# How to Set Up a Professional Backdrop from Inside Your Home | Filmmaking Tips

Hey guys, Lewis here with ShadowStuck Tutorials and today we're going to quickly run over some elements in setting up a paper background.
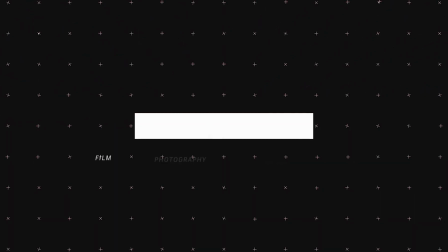Now the paper backdrop, it's timeless, it's elegant, and if you don't feel comfortable in showing your home on your YouTube video, or perhaps you don't think that you can create an interesting background composition,
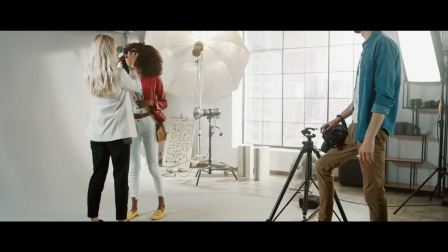the paper backdrop is the perfect alternative. I'm sure everyone is familiar with the paper backdrop.
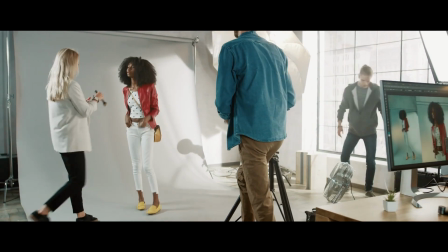It's a seamless sheet of paper used for photography or interviews, and it promotes a sense of professionalism and a creative stature.
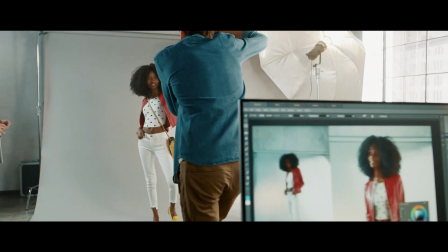While you may have seen paper backdrops that extend dozens of feet,
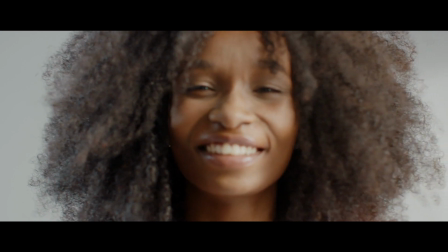you can actually acquire a small roll of paper, which is perfect for creating that professional environment in just about anywhere.
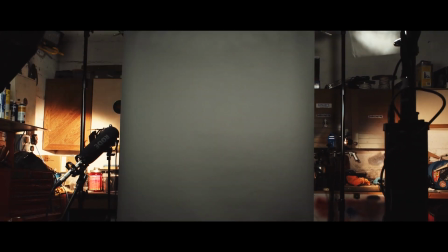You can pick up a backdrop stand for $100 to $150, and these stands are a little different because they have a crossbar attachment instead of your typical mounting thread. Now, as my old high school teacher would like to point out on my report card, Lewis likes to be different do things differently obviously here we can see past our paper backdrop and into the background of the grungy garage but that's because we wanted to be a little bit meta uh and kind of emulate an old school in the mogul vibe but if we were to stick on a 50 millimeter lens and decompress the space between me and the camera as seen in my
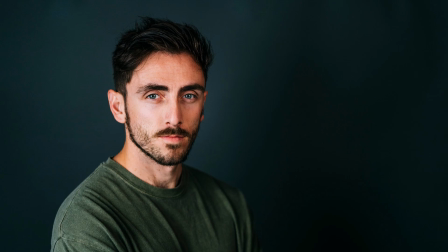new tinder in my new linkedin picture uh the backdrop has become all but one with the camera composition now when browsing the photo and video website for paper backdrops you may be encumbered by the sheer quantity of different colors there is available to purchase however before you start adding everything to your card jump into a little bit of color theory and think about the type of content that you're going to be creating if
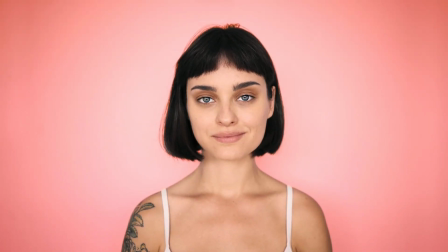your background is a bright yellow or snazzy pink it's going to signify that as a creator you might be upbeat and energized and it could be for a
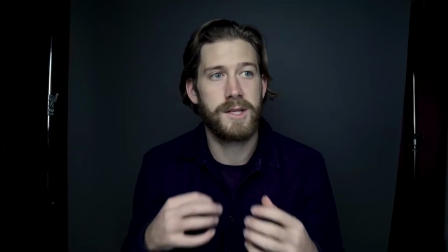makeup tutorial or a food tutorial if the background is dark a dark blue or a dark red it might connotate that the information is going
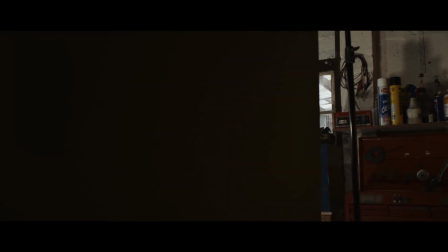to be somewhat more serious it might be an educational video because of the compact environment we don't necessarily need an abundance of light a key and
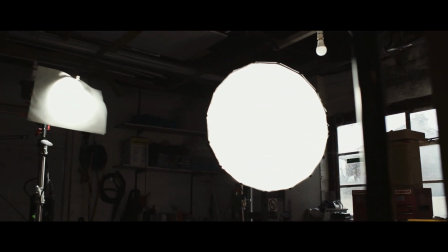fill light are all i'm using but my fill is only slightly less intense than the key light so we have a low contrast ratio the primary importance
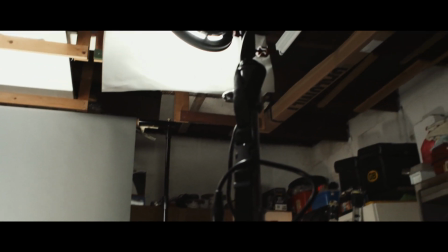is to make sure both lights are soft lights by diffusing them so that the light is evenly spread and most importantly
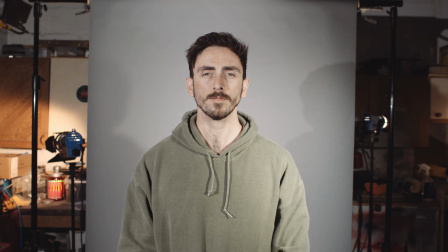it doesn't cast a shadow on the backdrop if i remove the diffusion you can see the light is a lot harsher.
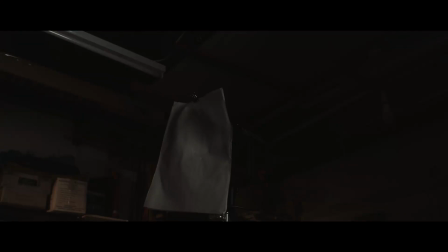I'm using a light dome softbox on my key light but I understand not everyone has the resources to buy a softbox.
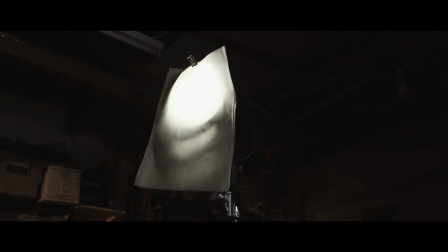For example, I'm using nothing more than just a few sheets of diffusion paper which is essentially the posh word for tracing paper but it does the job if you're in a money pinch. So what about lighting for the backdrop itself because we're in a small environment, a bedroom, your living room, a garage, we're not going to be able to put lights on the ceilings or the rafters and expose for the backdrop so if I turn off the backdrop itself you can see that it's not
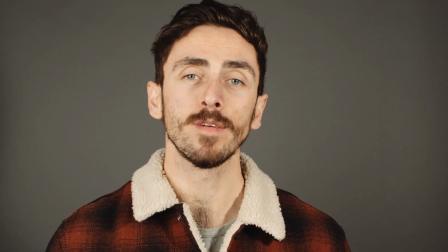necessarily becoming visible but there's now a lack of depth it's become very flat and what we need to do we need to illuminate that to bring me away
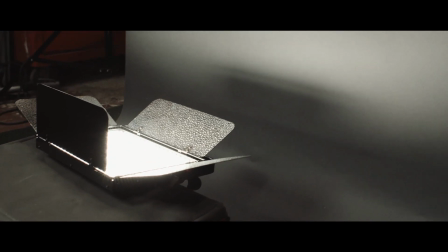from the backdrop all I've done is very simply is place the light on the floor act as an uplight and exposed the backdrop another frugal
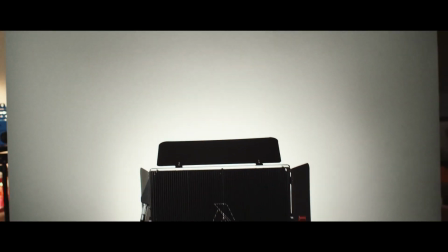and space saving setup for illuminating your backdrop is to just get a light stand position the light instead of facing upwards across the entire
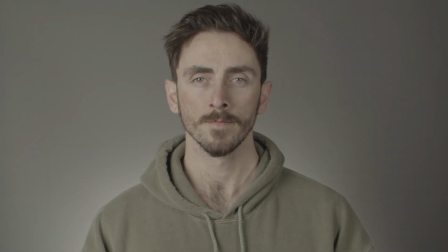backdrop just have it pointed at the center behind your lower back and that's going to create a somewhat circular gradient and give it a different feel but still it's space saving and it's going to allow you to create this setup. Okay that is me done for today for the next tutorial we're going to leave this set and we're heading out to the Walsh Wilderness to discuss some elements on what aperture you should use when filming or even photographing landscape environments. So I'll catch you then.